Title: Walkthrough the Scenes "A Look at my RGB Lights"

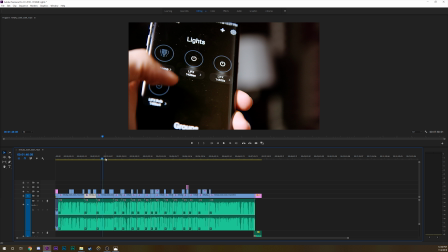495s
And I do this for all of my B-roll.
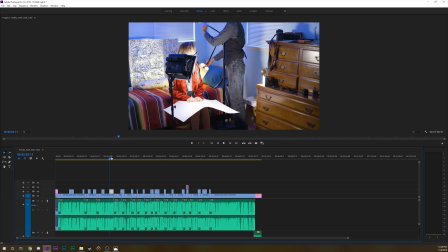497s
I do sharpen 20 or 50, and I just think that it's just a little bit too much.
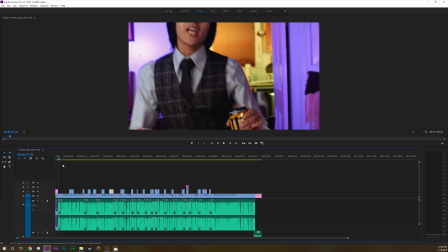505s
One thing that I did with the and this is getting to the audio portion because I did nothing special with the editing here in general.
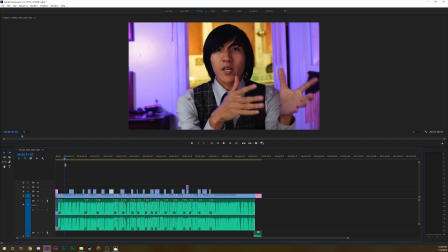513s
Like, you know, not even this was all that great. So the audio is something actually in particular. So I added on a bunch of effects and I put a compressor, EQ, and noise removal, which is something I was doing with some of my freelance projects that I learned about, and it worked fairly well.
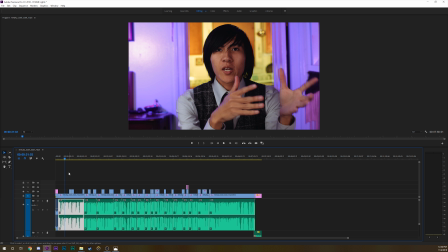530s
And here I feel like my audio was already recorded so poorly that
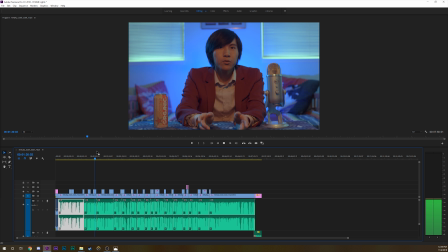537s
I ended up trying to save it with this very boomy sounding, like, listen, just listen to it.
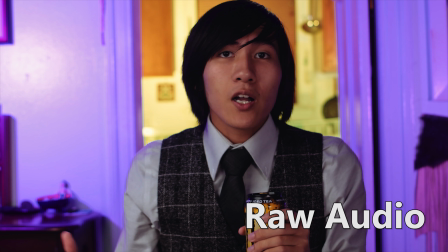543s So using colored lights, I can achieve that color contrast right on set. So, using colored lights, I can achieve that color contrast right on set.
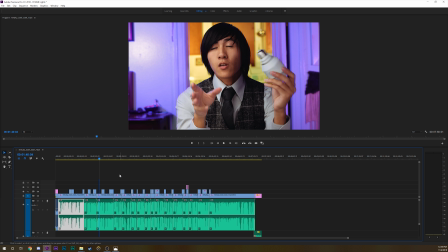558s
It sounds edited. And that's maybe biased because I've edited the video myself and nobody's really had any complaints about it out of my friend circles, but I do think that it's something that I if I recorded better,
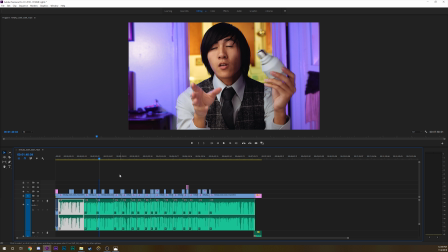573s
these settings would have been great. Using compression on your audio makes it just sound better.
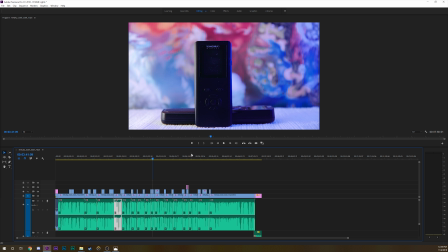578s
Even if it's just a little bit, just evening it out, making sure that it all works okay is good.
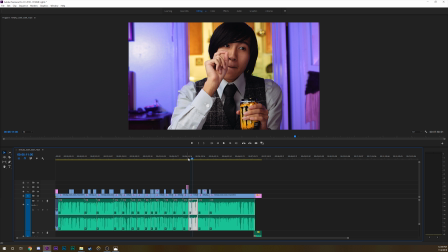586s
The audio part of this is just good. That is how it should be.
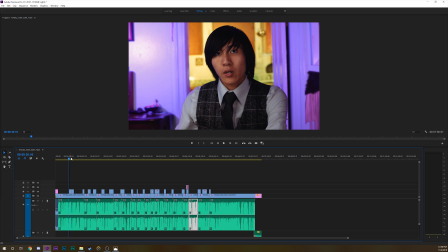591s
Now, if we look into color grading, the color grading was actually fairly Interesting. Let's go into this window over here. Oh, right.
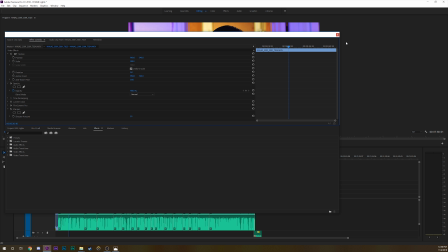601s
I don't have them like connected anymore. Like I'm recording with two screens, so this actually makes it a little bit more difficult because I don't want to.
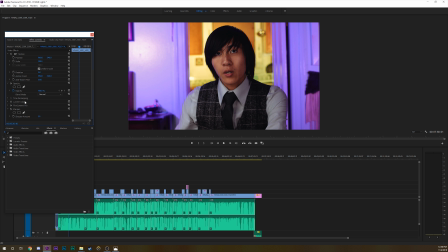608s
Yeah. So if we look at this little window over here, let's go into Film Convert Pro. So obviously I have my normal settings. I always have it, my temperature at 5600. I don't know why. It's always worked for me, even though technically the aperture 120D is recording
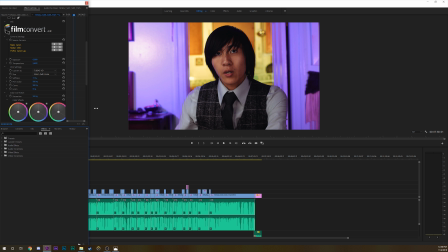624s
uses a six, I think it said 6000 temperature. So like actually, what happens if I change it? If I change it to this, yeah, it's not that different, but it makes a tiny bit of a difference. But yeah, I used FJ8543VD.
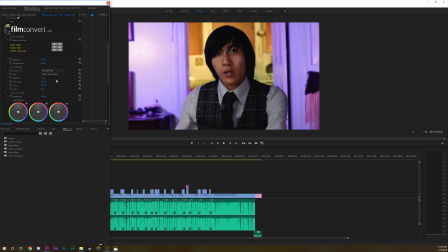642s
If I going through the other color options, this was the only one where I thought the purples looked really good. All of the other ones are just like way too like light. Like this one I considered for a bit, but they look too blue.
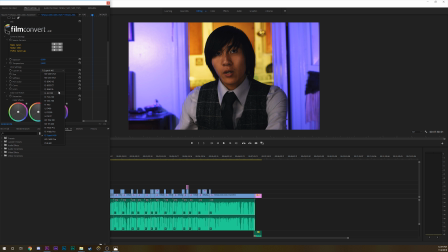656s
Like it looks, the issue with using some of these film stocks is they sometimes looks too blue. And this one, it was VD. This one I thought had the purple that I wanted without it making it look blue. But all these other options I played with, and this one just happened to be the best. I didn't do anything with the midtones, shadows.
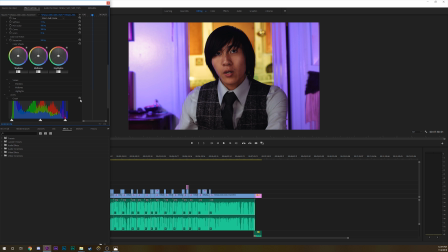674s
I just added some basic highlight, low light, or highlight and shadow recovery. Not anything special. 120, added that. And I believe that I only added a little bit of stuff in the Lumetri color.
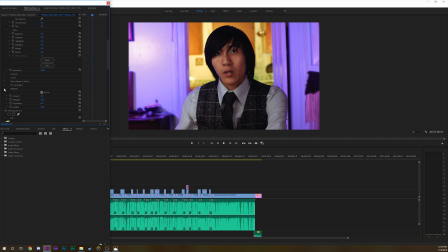692s
Let's see. I think I did an HSL secondary. Yes, I did do an HSL secondary. Let me go actually into color and show you guys that.
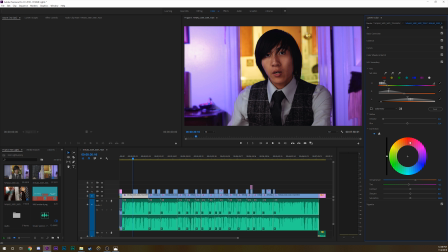701s
And this is actually on one screen. So let's go into the HSL secondary.
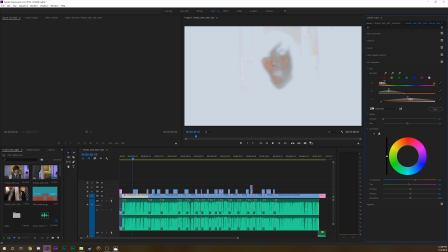706s
So on my face, I did add orange. This is with it.
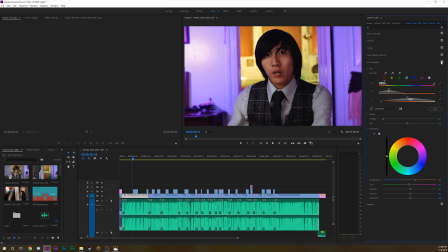712s
This is without it. Not that big of a thing. I did it mostly to correct my skin tone, to make it just look a little pop just a little bit more, make it look a little bit more human because I was working with a lot of unnatural colors and that they th those were have on my face and it did not look
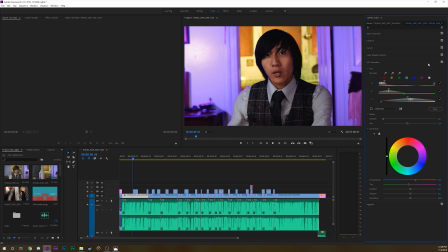730s
all that great. But yeah, in terms of color grading, that's pretty simple.
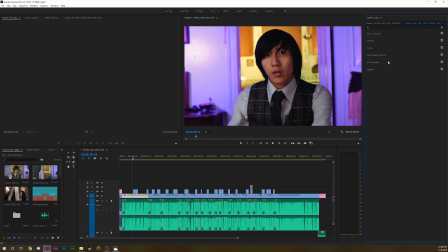738s
I basically boil it down to a formula, which is contra well, obviously the regular color correcting, but I'm trying to make these images look as good as possible first before I do anything else. So, makes that pretty easy.
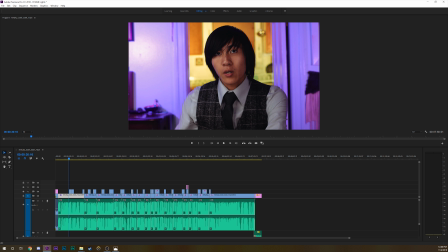758s
So this is going to be the biggest part. Which is kind of why, like, I kind of saved it for last this time. I'm going kind of out of order. I don't really have a great organizational system, for this little series that I do for myself. But of course, B-roll is very important for every tech review.
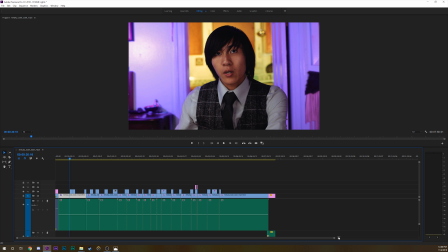775s
So let's go through the B-roll shots, as I've already kind of went in depth on the talking head part.
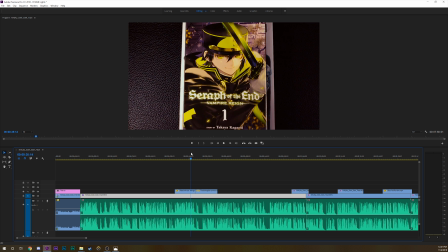782s
So B-roll, this is some old videos from my other channel, Megamon Studios. When I was testing out my T2i. It looks bad. These all look bad. I actually used a lamp here.
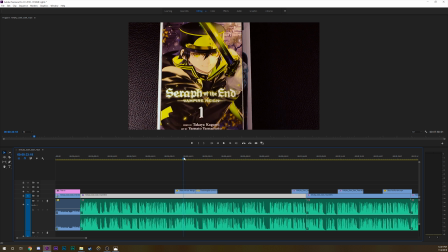796s
So I used a lamp to illuminate everything here with my T4i. Garbage.
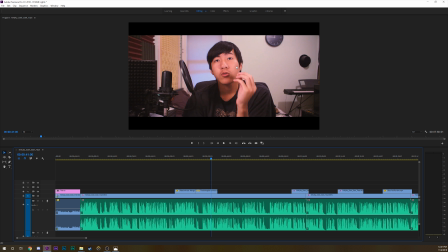802s
Everything here is just I put tissues over my lamp here and try to make it soft.
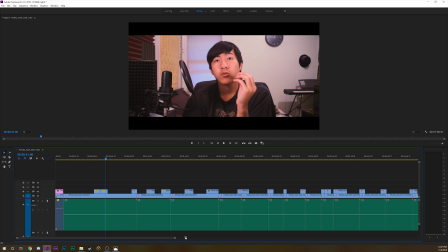807s
It was a pretty poor attempt on trying to make this look decent.
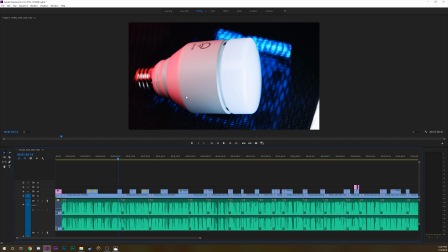812s
And that video in general was pretty bad. Okay, so this shot is actually really, really cool, and I really, really like it. So I don't have one of those fancy spinning table things. I have my chair.
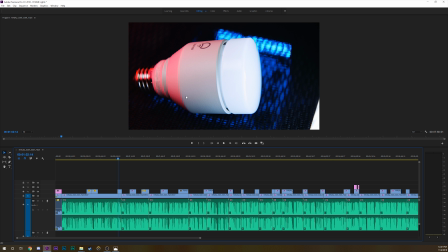826s
That's the only object in this room that can spin semi-well, like I'm looking around and I don't see anything. So yeah, I had to use my chair for a spinning shot, and how I did it was you can kind of see my light over here.
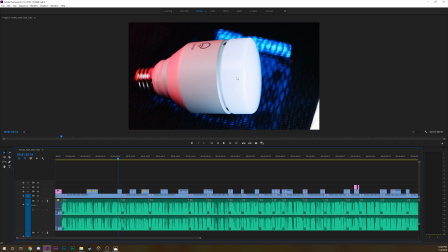841s
So I have a light making this part blue, so it's pure daylight. Not pure daylight, but it's like it's super pushed to the cool side to illuminate this part. I have another light on the second arm of the chair over here, and it's making it red. And I had this really neat effect that I have
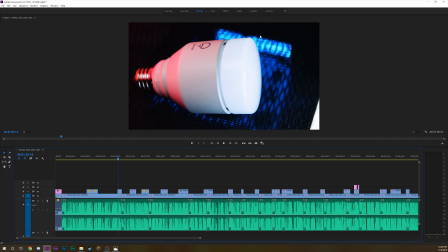861s
with my Luxley Viola shining below it, making this really cool and just very interesting. I'm gonna turn off the volume for that. Very interesting bokeh effect.
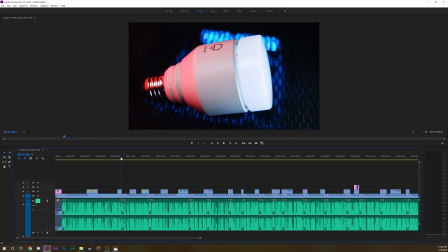874s
And I don't know, like this is. It's really hard for me to get macro shots because I don't have any macro lenses, but this is kind of like the closest I get to it. And I really like this. I used my chair creatively and I used a lot of color contrast. And with, by the way, without this light here, this looked really bad.
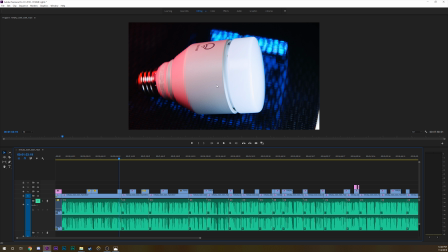893s
But just adding that little bit of extra light made this scene look a lot better than it probably should, had any right to. I thought this was a good shot. I don't know if you guys agree, but this shot made me proud. I also used this in a photography thing with my 17 to 55 millimeter.
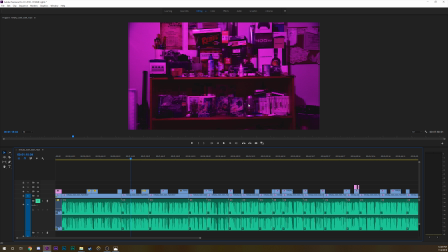910s
It looked pretty cool. This is boring. I literally just changed my lights, and also you can see how much of a slob I am. Like that's that shot. It's literally just the lights on my ceiling and me bumping up the ISO to God knows where to see everything.
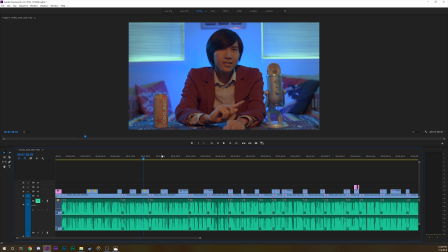929s
Nothing special. From my Blue Yeti review. All right, this shot.
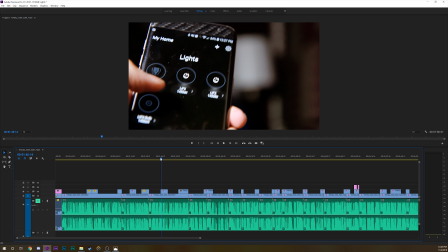935s
So, fun fact, I actually used my 120D for most of these shots, and it was crazy moving this big ass light around.
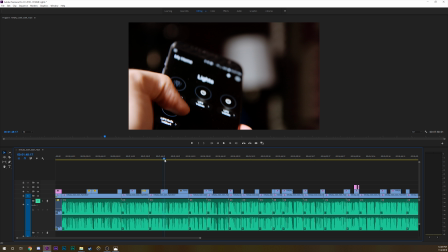944s
I had it lighting my whole hand here. And what I wanted to do was rack focus.
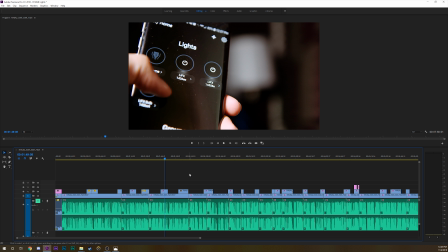952s
What I wanted to do was like rack focus to the light not working, but you know. But yeah, it's just the whole light is on this phone and then nothing else is illuminating in the background. I don't know. I thought it added a neato crowd. I probably could have added a backlight to the phone on the opposite side.
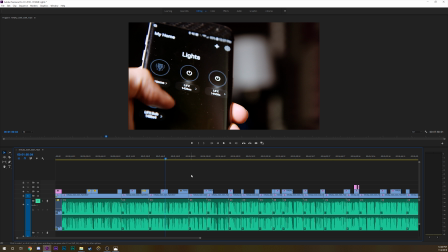968s
I did have enough space for that. That probably would have made this pop just a little bit more, but I did want that other light in the background to be somewhat of a focus. I should have rack focused, but yeah, that B-roll shot completely lit by 120D and it looked fantastic.
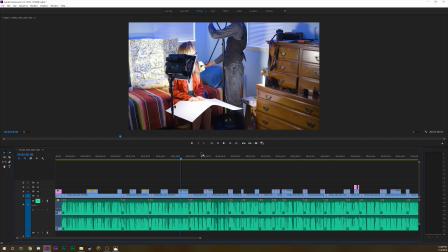982s
It's just straight up. This is from a behind the scenes little thing.